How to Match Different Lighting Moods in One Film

How to mix different looks into one project. Hello everybody, my name is Marco Bagnoli, I'm a cinematographer. Today we're looking at a commercial where you actually have different moods. Some things a little bit darker, the other things a little brighter, but somehow they managed to fit everything into one commercial and it doesn't feel wrong. In this cinematography breakdown, I'm going to break down these shots for you so you can recreate them in your own projects and also explain to you why these shots still work together.
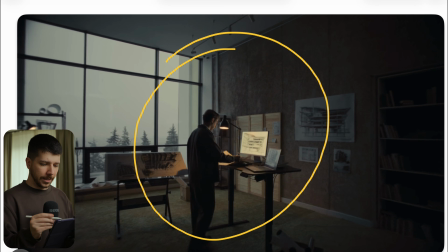(0:26)
So this is the first shot we are looking at, and we have this architect guy on his desk in this room doing this thing. Very washed out scene, architects. I do it also a lot because somehow people like to see architects. So how did you create a look like this, or how do you create a look like this?
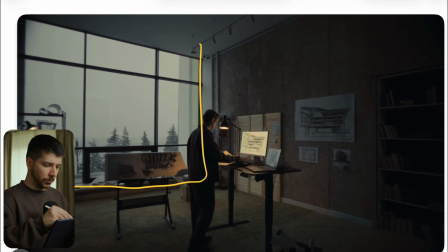(0:45)
First things first is when you have a location where you have such a huge window, you already have a higher pulse because thinking, boah, bright sun coming in, difficult to control, but they're lucky somehow. They're somehow where in the mountains we have a lot of fog, so the dynamic range is very low.
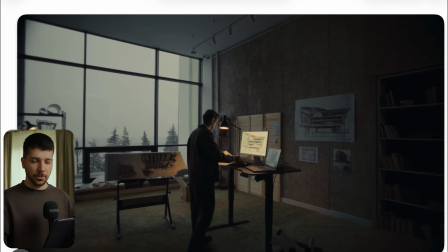(1:03)
But just imagine you weren't this lucky. First thing is you choose your framing and then you expose for the window. You want to keep the dynamic range, you want to create this look, you have to keep the highlights. When overall you want this dramatic moody mood, this is perfect.
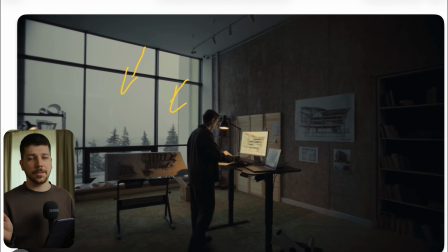(1:21)
Overcast is most of the time the best thing you can have when you're working inside, because now we have a lot more control to choose if you want nice sunlight, because you can just throw on your big lights and shoot it in. Sure, you have to work a little bit around with your angles, but you can always
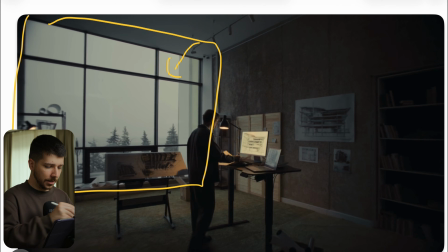(1:39)
overexpose something so that you can just put big butterfly here, throw in some curtains, throw light at the butterfly with ultraballs, and it would look like brightest sexy daylight you ever seen in your life. But we want a dramatic overcast feeling, so we are very lucky with this fog, but rules are still the same.
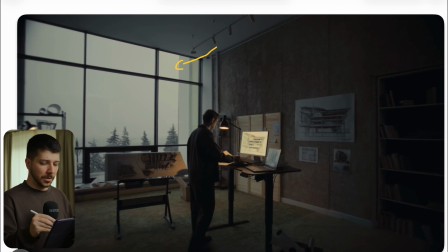(1:57)
We want to keep the dynamic range because we want to keep it, the whole room gets darker, and this is nice. If you notice, we have this very cool colors around, and I would always try, when it's possible,
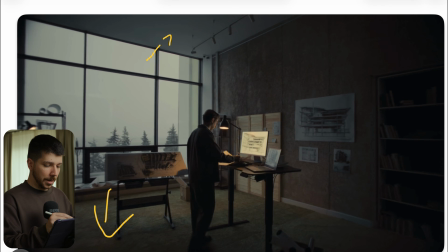(2:11)
when you're working in RAW with red, everything is easy, or black magic, I would still to make it as close as possible on set. What I mean with this, we choose a color temperature, something like 4000, 4200 is most of the time a way to go, so that we make everything a little bit cooler.
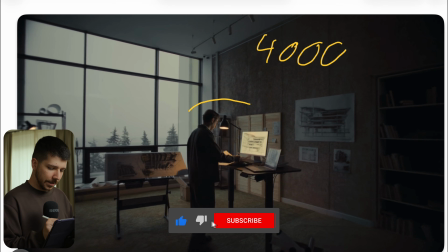(2:28)
And then what they've done here is they created nice color contrast with this bulb here. This bulb is also nicely placed on the tactic, because normally this bulb, which you can use an aperture bulb or an Astera bulb, where you control with the app the color temperature, you set this warm,
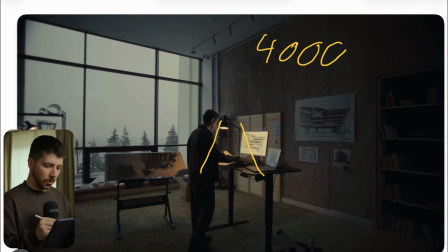(2:45)
the color contrast is set, and now you need to get key on the sky. And what they've done here, first thing you can do is use the monitor, very bright brightness, but most of the time monitors are not that bright, and also this looks very comped in. What I mean with this is that this is not the actual screen, this is something they tracked in later.
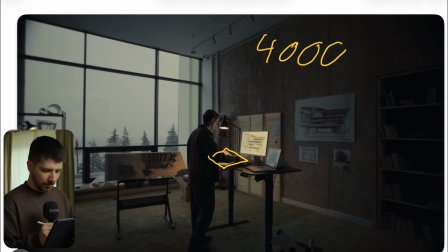(3:05)
But what you can do is they put here a paper on his hand, and the paper is nothing but a reflector, just a soft reflector, and with aiming this light on here, this light bounces back into his face, and when you put nice strong exposure on it, you can get a nice key light.
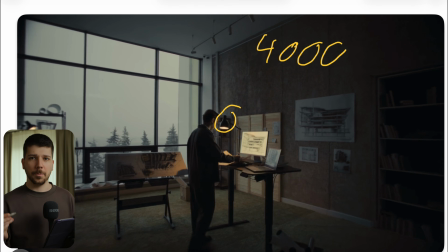(3:22)
And then later in DaVinci you just drop the exposure down so it doesn't look too extreme. This is a way we can do it. Other possibility is when you're working with a static shot, if you have a VFX artist, you can actually just put a light somewhere here,
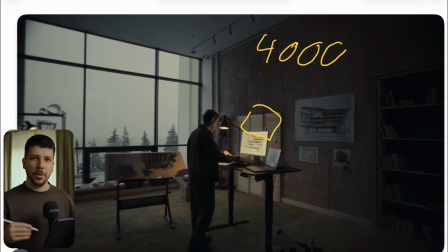(3:37)
an F22C or something like this, should always be relative to the size you want to mimic of the light source, and mask it out later with no problem. Or what they've done could here is put MCs on here, and these MCs are giving him the key lights, and because they later replace the screen, you don't see the MCs anymore.
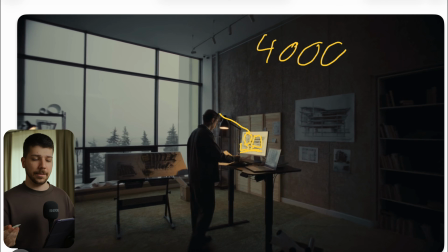(3:56)
So there's several different tactics how you can achieve a look like this, but the bouncing tactic is something they used most of the time on a shot like this. Now, the only other thing they added is this practical, because when you want to have a really cool feeling, everything very fast feels washed out.
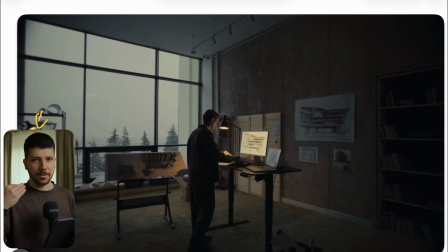(4:13)
So, and you don't want just washed out blue colors. You need this warm little spots here and there to make spark a little bit of warmness in here and there. What they didn't do, I'm a big fan, I tell everyone most of the time, just throw in every practical you have.
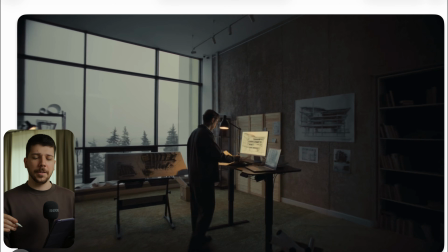(4:30)
There's some light, there's some light, there's some light, but you have clearly to catch the mood, because you can see we actually have lights here on the ceiling, and a lot of people will probably put an N on, they would throw some spots here and there, and also build warm color. But our goal as a cinematographer in this scene is to fix the focus on this guy.
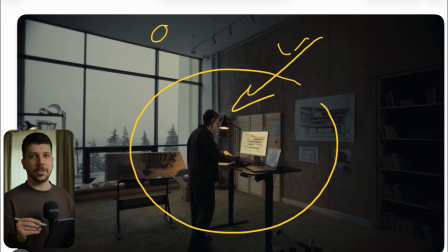(4:48)
And when you start adding exposure somewhere else, you're losing your focus. So This shot is perfectly created from the cinematographer and director that we only look this guy in the center.
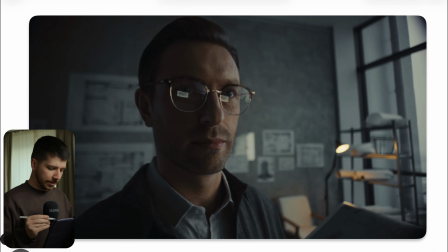(4:59)
I think that's beautiful. When we're going in for the close-up, you can see this nice half-lit look in his face. It really adds to the drama. And there is fill going on here, but it's just a tick. What I mean with that. When you're going, you know, we have this foggy light outside.
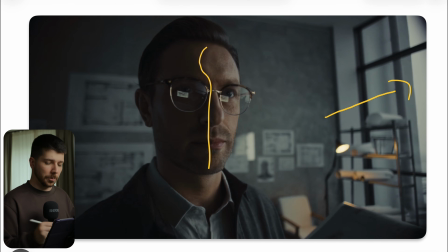(5:18)
The light that comes to his face should be really soft, but we still want a lot of contrast. A lot of people dismiss softness with wrap. So when you're there, it's the same, but you have to consider always you can add soft light and still have a contrasty image.
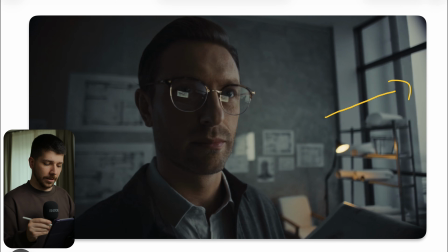(5:35)
And now we have to work with angles so that you want here this creamy source. Here's probably something like 6x6, half frost or something like this, or ultra bounce could also be possible. It depends on the several ways you can get a similar look.
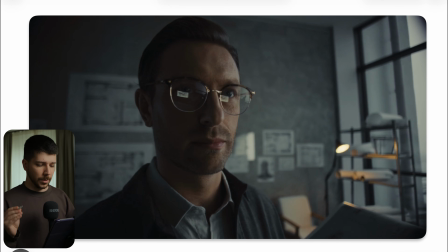(5:50)
Just imagine, because of the glasses we see outside, we don't want to add too much visual interest. So here is something like a Godox 600, which has a really nice size, a little bit above 1 meter on each side, I think 120 or something like this. So it's a big creamy source, and make it as side-lit as possible.
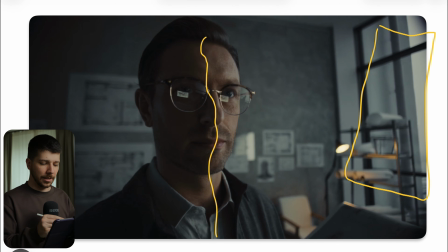(6:10)
Turn it on so that we have this half-lit look, but it still looks nice and creamy because the source is nice and big. So when we would have the problem with the glasses, you could throw even softer. I would throw in, like I said before, 6x6 softbox, not softbox, butterfly, grid cloth, half, something like this.
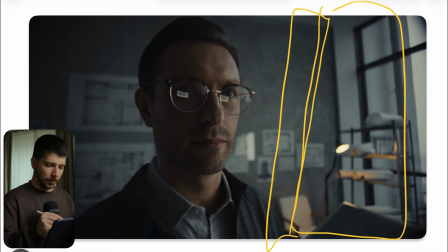(6:29)
Flag the side away so that we don't hit the wall in the background, and then put the Godox behind it so that we just maximize the size and get a nice soft light. And also what people often do is they work with false colors, which is great.
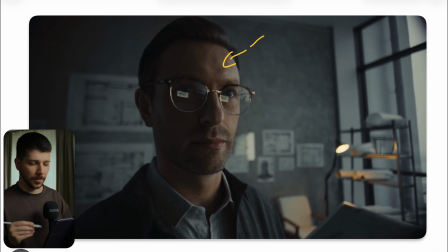(6:44)
Don't use waveform. I'm a big false color guy. I don't know, still sometimes when I'm on a new set and don't know the people and they throw in this waveform, I say, I don't care what these waves are saying to me.
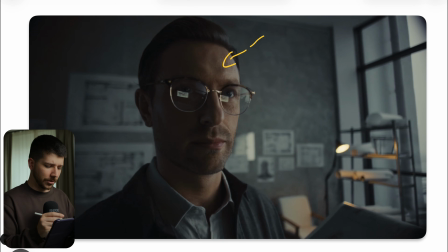(6:56)
I want false color. And also I don't want this ARRI false color who totally dismisses the use of a false color, because ARRI only shows what is clipping in the dark, where are the skin tones, and that's it.
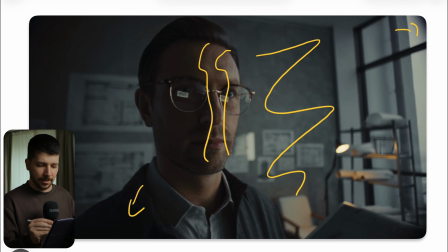(7:11)
But I want to see everything. I want how dark is this, how bright is this, how bright is this. Much nicer with a small HD setup to set everything up. And because of this ARRI, false colored off, people expose the face always the same.
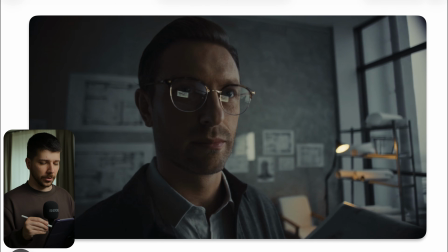(7:24)
It's always on the same brightness level, but you want to catch the mood. When everything should feel darker, your skin is also darker. Don't put your skin always on the same exposure when you're told it's right.
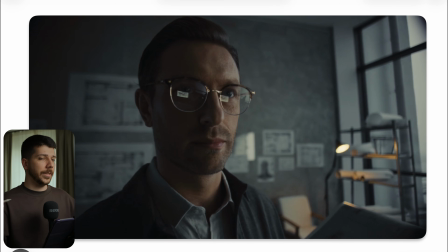(7:37)
It is right for a lot of use cases when you work on TV and everything has to look perfectly and same and blah, blah, blah. But we do a creative job, so you don't have to put the face on 50, 45, 55 IRE or something like that.
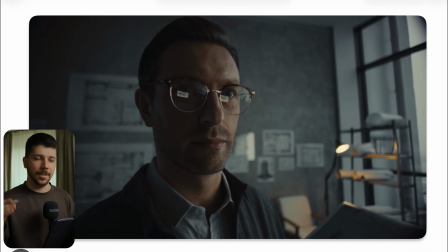(7:53)
You can put it on 20, you can put it on 90. So it just has to fit the moon and the scene. That's what they've done here. This whole scene overall is very dark. So, and it looks good here again in the background.